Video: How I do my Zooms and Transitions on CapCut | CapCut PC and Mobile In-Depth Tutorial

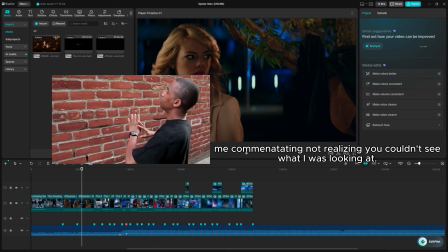A lot of these zooms are just zoom in, zoom out, and focus on different things. So like for example, here's slow-mo. This is zoomed in, it zooms out. You get full body shot. You see how you can see the web. What's going on, y'all?
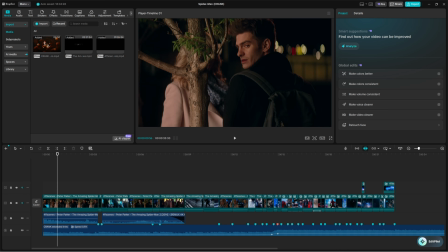I am here to do the Zoom tutorial. I know people were asking for this for a little while. I've been seeing comments, I've been getting DMs, and I've been promising a tutorial and haven't given anything. Life has been crazy. Anyways, this is the third time trying to record this because I keep messing things up. Whether it's my capture not working correctly, or my audio, or it's freaking my actual Zooms itself.
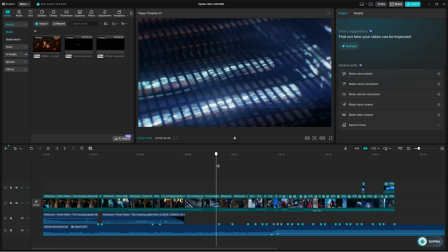I messed something up in my tutorial. But we're here. So, I've already been making this edit, so the first thing you want to do, of course, is get your clips.
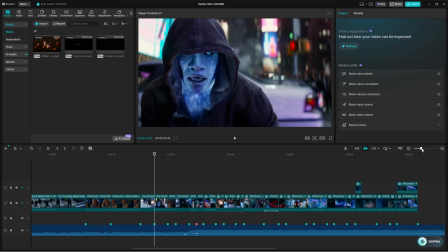You always want to just get your clips first. I've already been into making this edit already, so that's just what it is. With this, let's see, so I'm going to show you what I've already got so far,
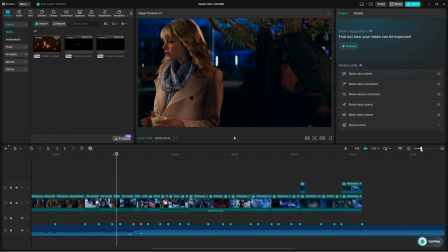right? So here's what you want it to look like. Now, this isn't the finished product. There's going to be some tweaks and some adjustments, but overall, this is what you're going to want.
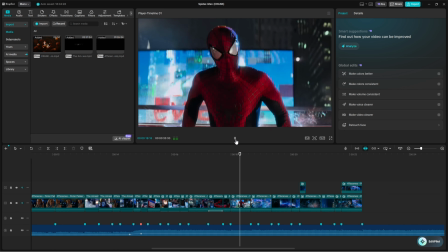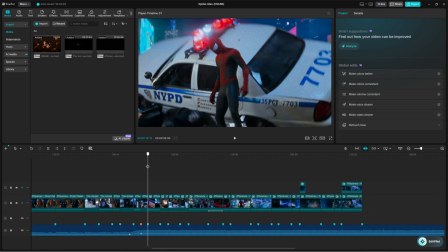Just like that, everything flows into each other. Now, there are some stutters, there are some minor detail fixes, because the whole goal is to trip your brain out.
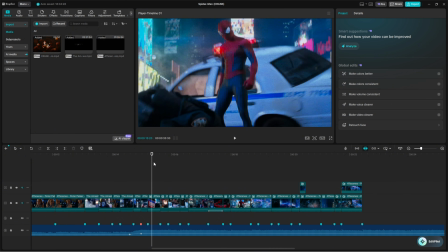The thing is, you're using such a fast audio as well. A lot of these clips may be smaller, so it's a little bit harder to work with.
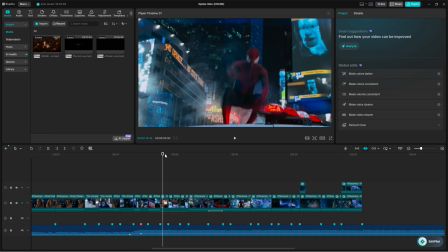But once you get the smaller clips to look good, they're good transitions because it allows everything to flow and just move as one clip.
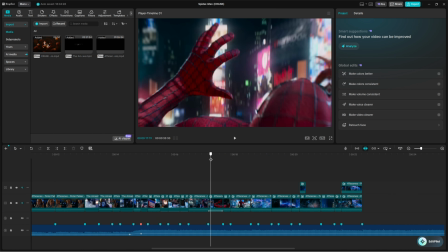So one of the first things, so we're going to work with, as I was doing before when I first tried to record this, we're going to work with this
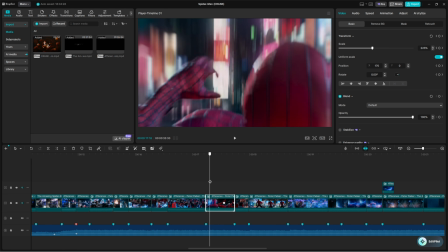clip. So right here, I'm going to go through everything step by step. I'm going to show you what to click and where to click it because I've already done it.
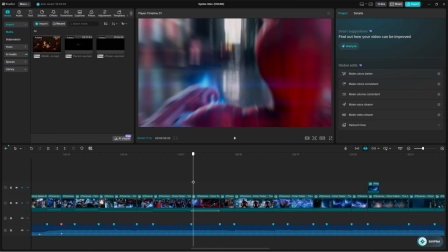So with this clip, you see how we start with the zoom in. Here, this clip is zoomed in. So you can check the scale.
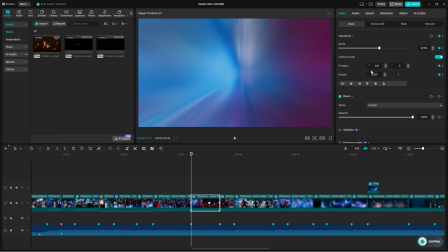This is zoomed in. By the way, anyone who's editing on CapCut Mobile, which I know a lot of you guys are, you can do the exact same thing on here. The keyframes obviously will be a little different on the PC with just minor details. But other than that, you'll be doing the same way. Same keyframe placement, all that kind of stuff. Graphs may be different. Well, no, the graphs we're using are going to be the exact same that you have. Graph names may be different or whatever, but you should be able to recognize it and see it.
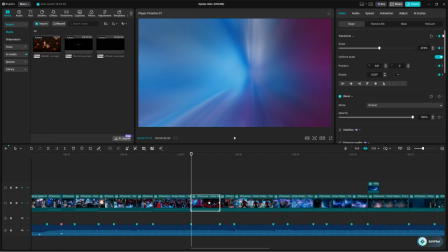So on here, of course, you have your clip. You're going to want to place a keyframe right here in the beginning. So I usually on PC, I use the transform and I click the keyframe to get all of these. You get scale, you get position, and you get rotate. I just click this to get all in one keyframe. So I start with the zoom in. Now, you don't have to start with zoom in. You can start zoomed out and then zoom in and then zoom back out.
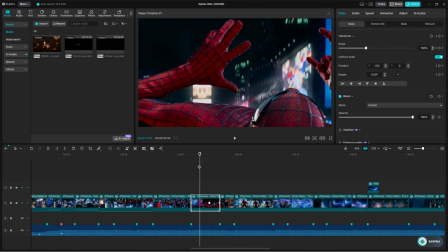Or technically zoom into the next clip. Or you could start with a zoom in, then go zoom out, then zoom back in, or zoom back into the next clip.
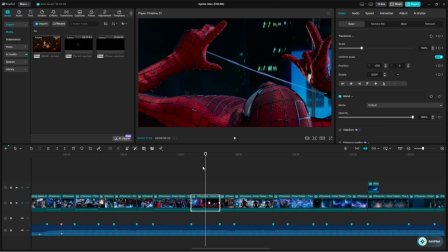Here we have a zoom in, and you see it zooms out because you want to get everything moving in shot so you can kind of see it. And then as it starts moving in, he moves his arm to the left. You would move that, you would have your keyframe, so you'd place a middle keyframe for your zoom, what's it called? Middle keyframe for your zoom out, and then you would place a third keyframe for your left, right, zoom, however you want to do it, zoom in, zoom out, whatever.
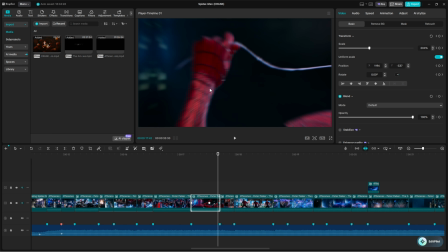So here, you would do a little zoom in, and then you would adjust. So we're going to do some adjustments here just to show you guys. You would adjust the scale, get this looking how you would like it to look.
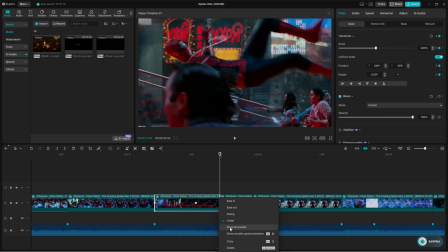And then from here, you're going to right click or press your graph button on your mobile phone.
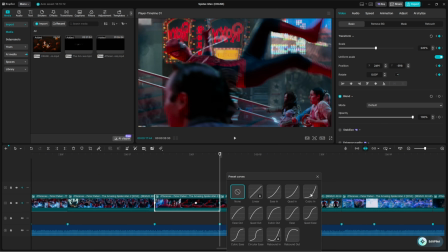And the presets that I use is you'll use cubic in for your second and last keyframe. So basically in between these two, on mobile it would be in between these two.
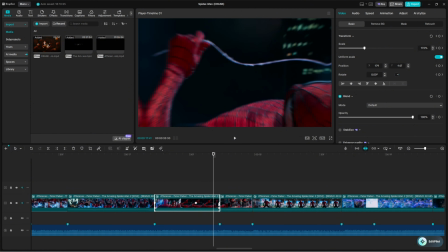On this one, you would click your last keyframe. On PC, you would click your last keyframe and place cubic in or ease in 3, I believe.
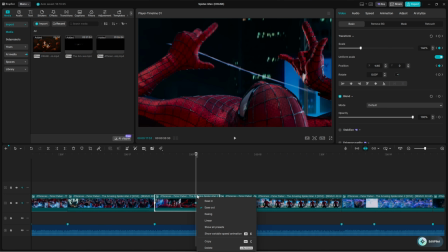And then your first keyframe or your second keyframe, your middle keyframe on PC, but you're in between your first two keyframes, the graph you're going to use is ease out or ease out 2 or quad out,
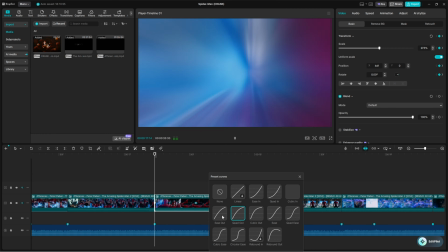whatever it's called. I like using quad out, but ease out, these are the two that I alternate between depending on how much or how quick I want the clip to zoom in or zoom out.
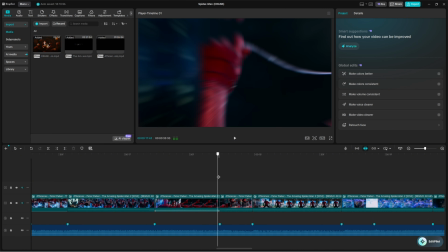Now from here, you can notice how it flows in. The arm ends up transitioning at the same movement as him.
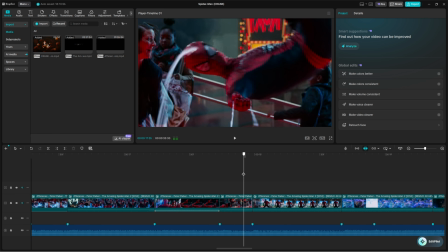So you get this real smooth zoom from here. So this is starting zoomed out, and then you go into a zoom in.
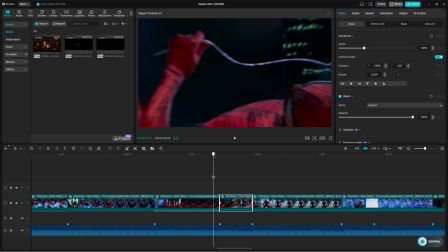Because since this is zooming in, you want a full zoom in from one clip to the next. That's almost seamless.
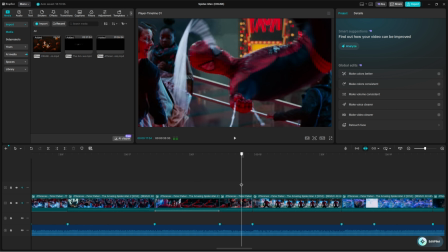So you zoom in, it keeps zooming in, and then it stops. Then you either have another zoom in, even further zoom in if you want.
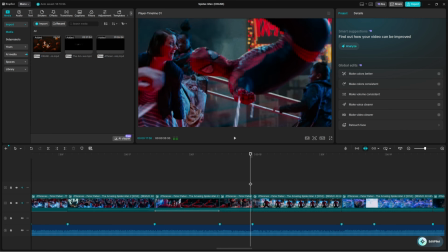I choose not to because your quality gets lower because the pixels don't adjust as you zoom. So because it's specific resolutions, your resolution is going to get worse. But it just depends on what you're editing with and how you're editing it. Then you're going to zoom out. And that zoom out may just depend on where you're starting your next clip. So you may go from down to up. So here's an adjustment that I need to make. Notice how mine is mostly centered / down.
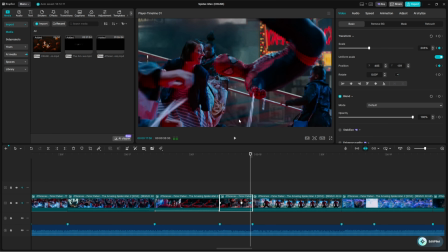Now, it may be a little difficult here considering you can already see that this is the edge of the clip.
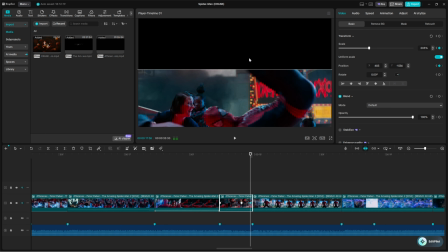So if anything, I'd want to start here because I remember if our next clip was right here and it were to go in one movement, it would go like that.
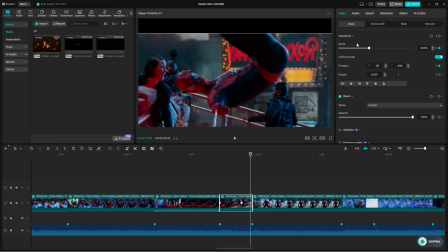Like at a diagonal movement. So you'd want to be able to set the stage for that to be able to occur. But I still want my zoom out to be prominent.